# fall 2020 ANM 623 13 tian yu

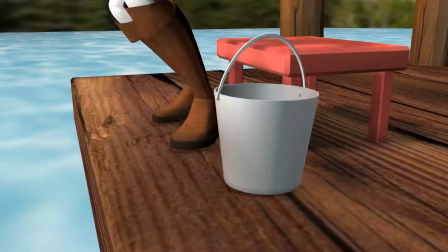0:00 okay yeah this is looking pretty good I
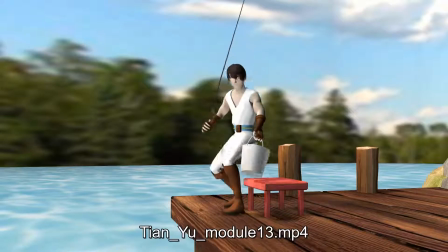0:07 think lighting wise this is to me this is
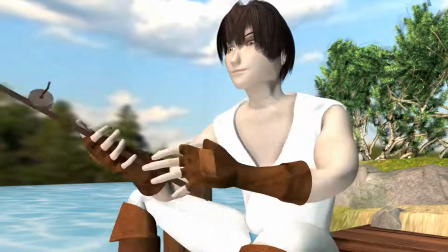0:12 the kind of lighting you might have if the Sun is kind of a little bit behind the cloud
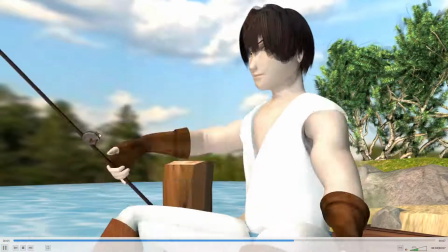0:19 because you have pretty soft shadows and it's fairly evenly lit
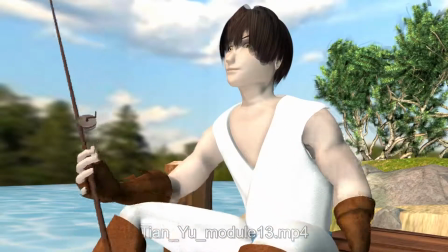0:27 and I think, however, in contrast to that if the sun's out,
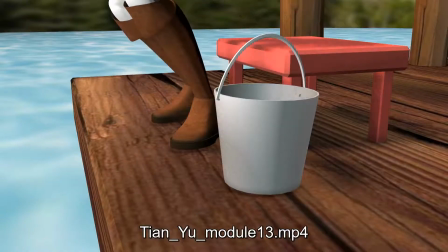0:31 you'll have very sharp shadows and a lot of contrast between how bright the bright areas and how dark the shadows are
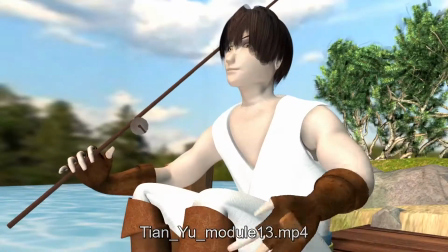0:40 and look at any reference of a sunlit day so to me it's sort of like I mean,
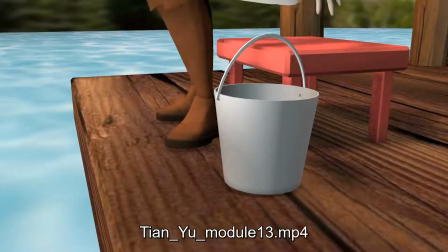0:49 I see some clouds in the sky the sun could be behind a cloud But I was also thinking,
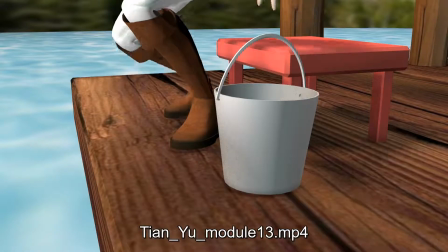0:55 you know, you might want to consider adjusting your
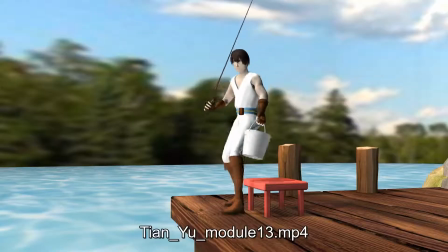1:02 set or camera position or both or some of those rocks to reduce the amount of water in the frame. Because, you know, you can try using an ocean shader and just look up some tutorials on that to get some moving water.
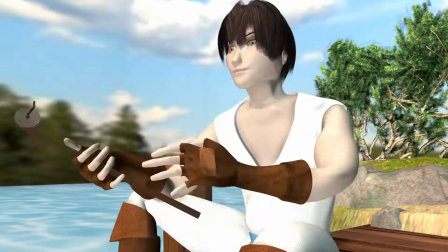1:16 It's just, you know, time consuming to get it to look right and all that.
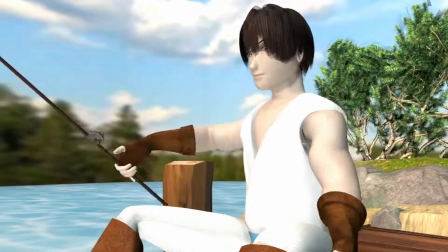1:21 But take a look at that and have it play around with that if you want to keep that much water in the shot.
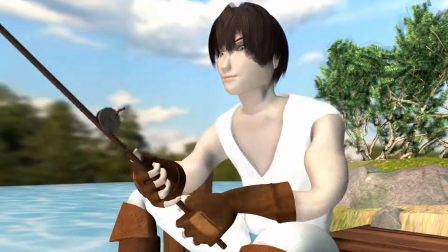1:33 And then regarding the animation, I think it's generally looking pretty good.
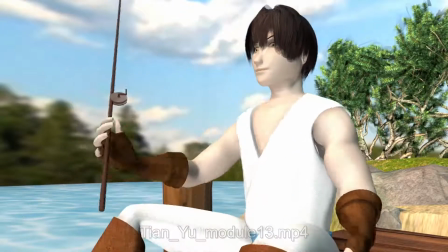1:37 But one thing you could do is if the bucket is,
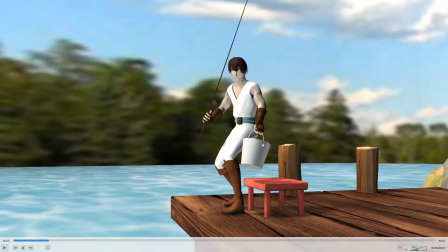1:45 if you parent the bucket to the handle and put the pivot point right there to have a little bit of rotation of the bucket.
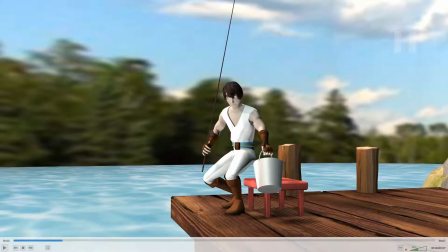1:56 So like here, for example, when it's out at that angle, I imagine that there's a hinge here and so the bucket kind of swings down. you know and especially there when he
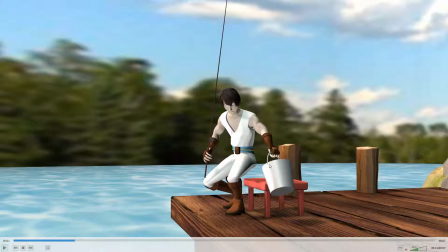2:10 moment like it's really out at an angle there and I wouldn't expect that to be like a stiff attachment I'd expect that to be a hinge of the guide
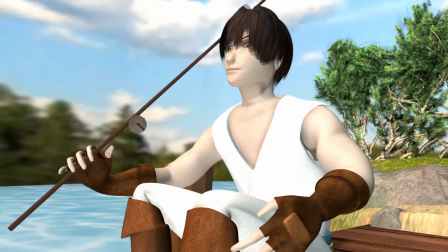2:22 so having that swinging would help the other thing is to look out for your holds and make sure they're moving holds so like here's
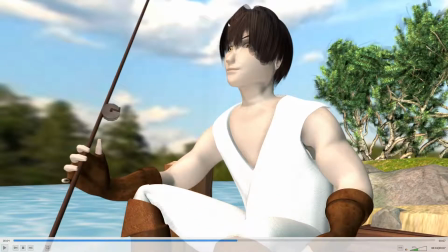2:29 he complete except for his arm he's this whole part of his body is completely frozen in there and you need to
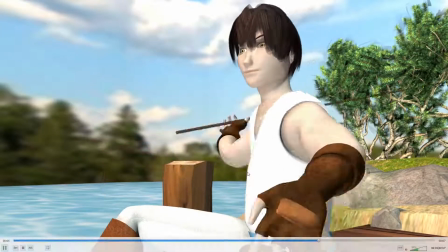2:36 get at least a little bit of movement, just a little small amount of movement to keep him alive.
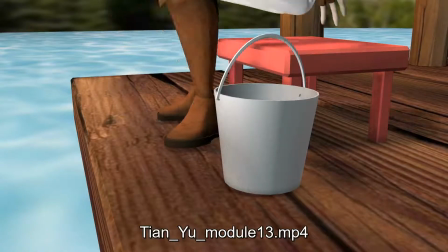2:40 So look at the various holds that you have and make sure that he still has some movement in there.
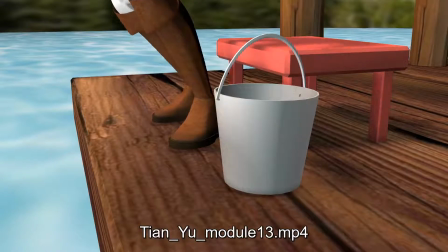2:47 If you have your blinks working, you should definitely add some blinks because that'll help bring him to life a little bit more as well.
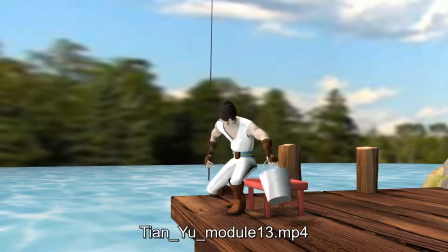2:56 But yeah, generally this is looking really good.